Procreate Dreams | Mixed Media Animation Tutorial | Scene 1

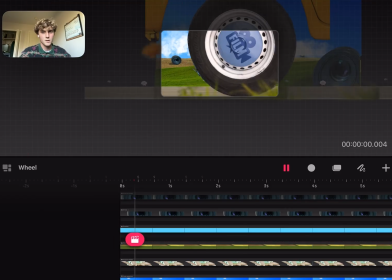(20:40)
So yeah, that's kind of what it looks like.
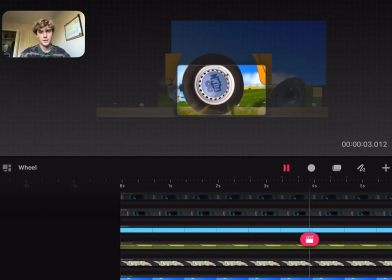(20:45)
It looks pretty funky when it's not in frame, but
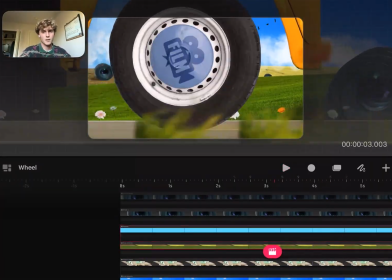(20:50)
and I just moved it back, the camera back a little bit.
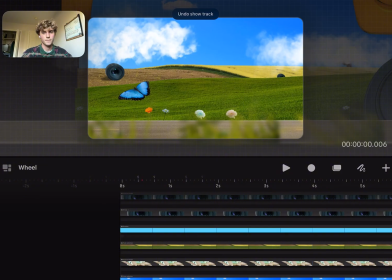(20:55)
So just changing the sizing of the tire, pulling it out a little bit, if that makes sense.
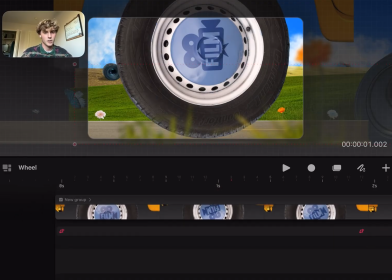(21:04)
With that, when on that shake here, you can see it starts out and the scale is 1:1,
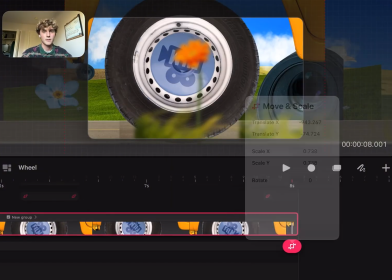(21:10)
and then at the end it's 0.7. So just bringing that back to add a little bit more camera movement.
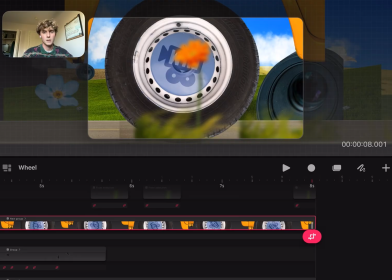(21:18)
So
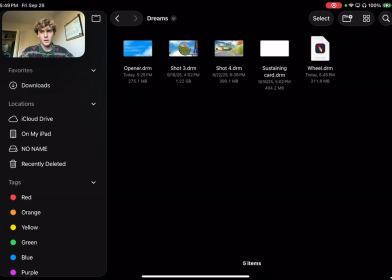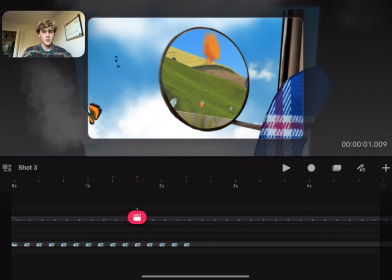(21:25)
for this shot here, this was kind of a fun one.
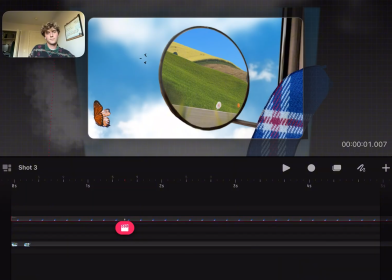(21:33)
The goal was to just get some B-roll type shots, and so an idea I had was to have that mirror, and
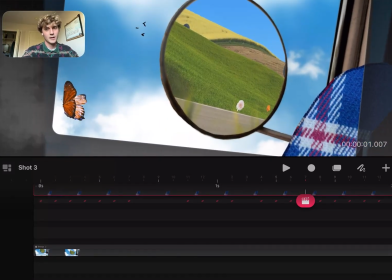(21:44)
it looks like kind of a crap job. I'm not gonna lie, the outer edge,
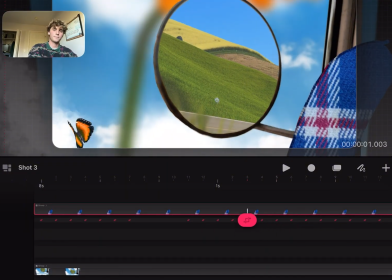(21:49)
but it just adds more to that collage-y aspect. And all I did on this one was created a video, and honestly, I could have taken that last shot and just put it in here,
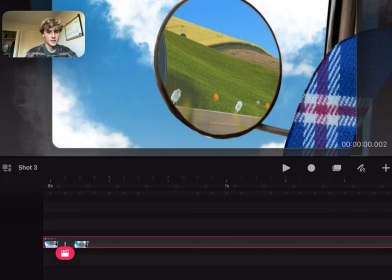(22:03)
and just made a mask, I'm pretty sure, and just masked that video
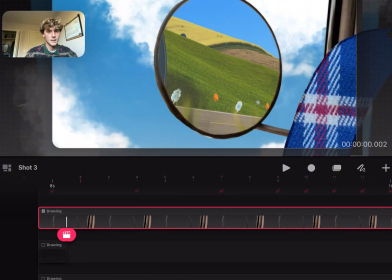(22:13)
inside of this
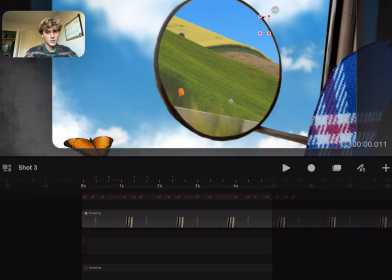(22:19)
mirror. And
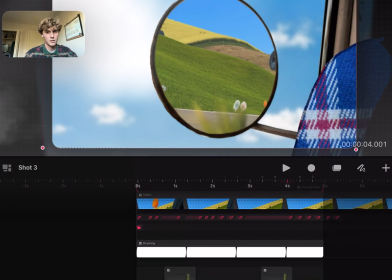(22:25)
so, and you can kind of see, like, right here, here's the clipping mask.
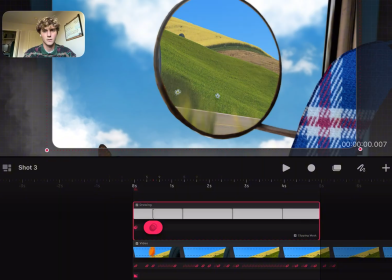(22:33)
So if I were to turn that off, oh, that was just for the fog, I guess,
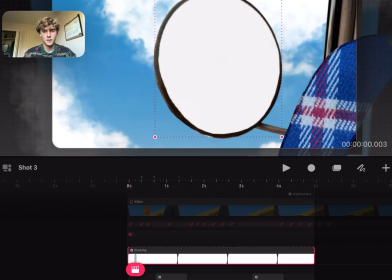(22:38)
but this clipping mask here, so if I turn this off, there's just a white circle that fills
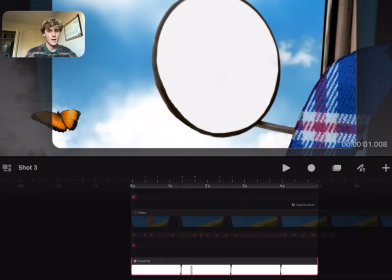(22:46)
the mirror, and then I had this video that I had already made.
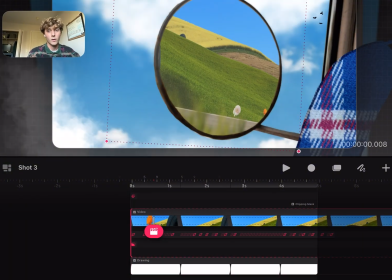(22:50)
And so basically, I mean, you could put whatever you wanted in here, but I had this video already made,
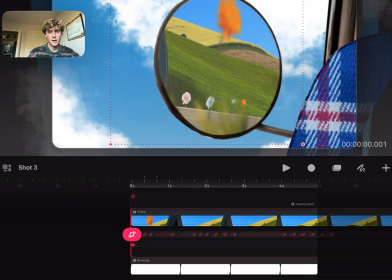(22:56)
kind of looking like it's going behind, and then I just put that and masked it into that space.
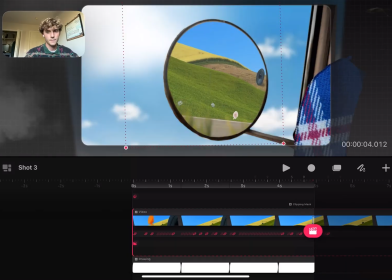(23:02)
So, and then I had a couple flowers passing by in the background, show he's moving with the clouds.
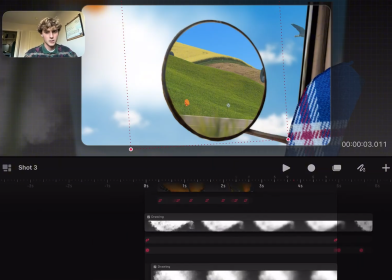(23:12)
The clouds, let's see, the clouds I would use, and I made their anchor point.
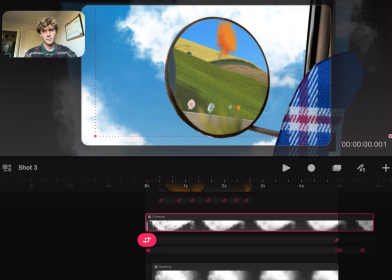(23:19)
I believe
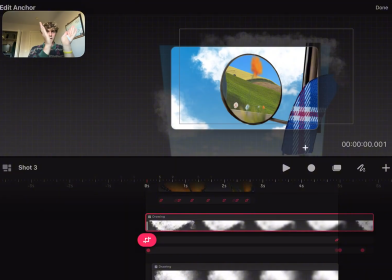(23:22)
anchor point's down here, and so all the clouds are coming from one area, so that it looks like there's an overhead shot,
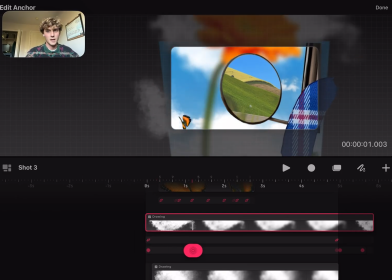(23:31)
and then just scale them to that, and just would blur them out as they came over the top,
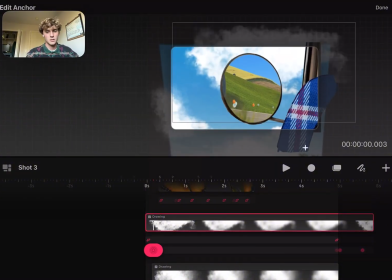(23:37)
if that makes sense. And I just did that for a couple clouds.
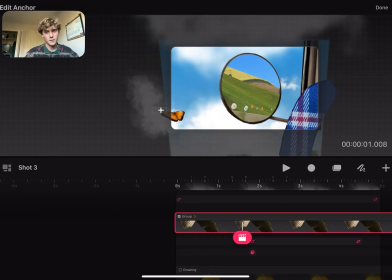(23:42)
Had some birds flying in the background, and for that it was the same as the butterfly.
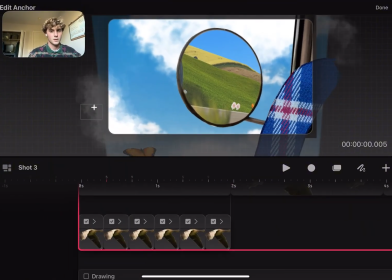(23:51)
Just had a few different frames here.
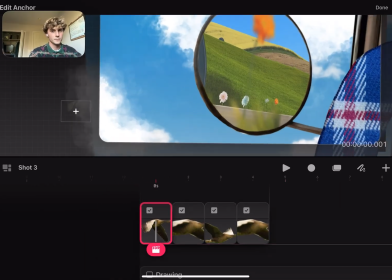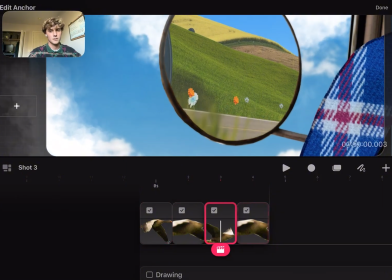(24:01)
Just different flapping frames. Let's see if I can show that, I guess.
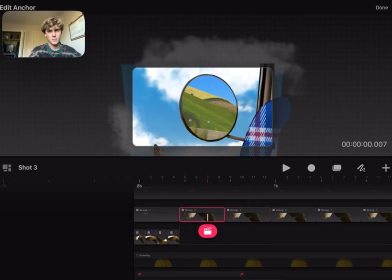(24:07)
Let's see, where do the birds come into frame? Right there.
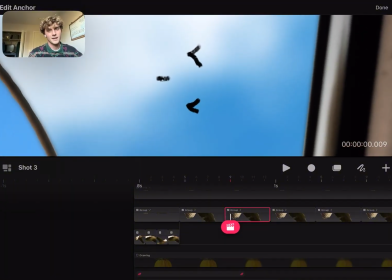(24:12)
So, well, no, these ones, like, look how basic, those ones I put in there too, and there's really nothing to it.
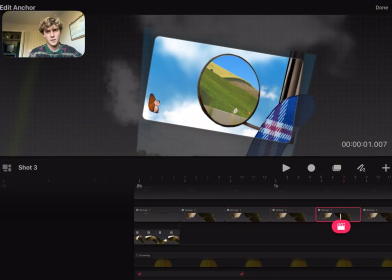(24:22)
I don't even know if I kept these eagles in the shot.
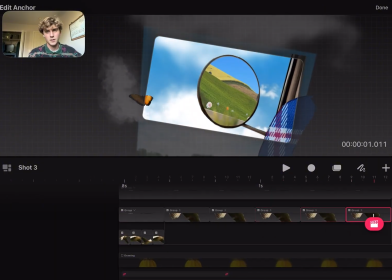(24:27)
It says they are, but I don't know where they're at, so.
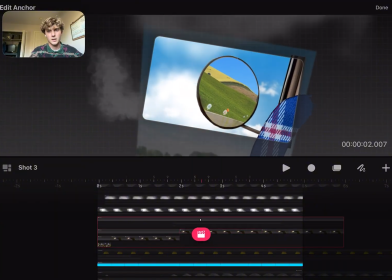(24:35)
Oh, here it is. Here's the bird. Like, see, he comes past through the clouds.
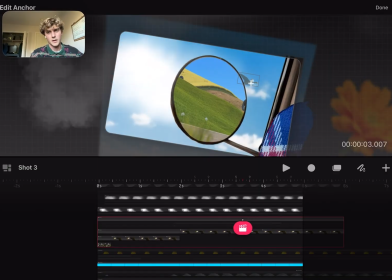(24:42)
And then you can kind of see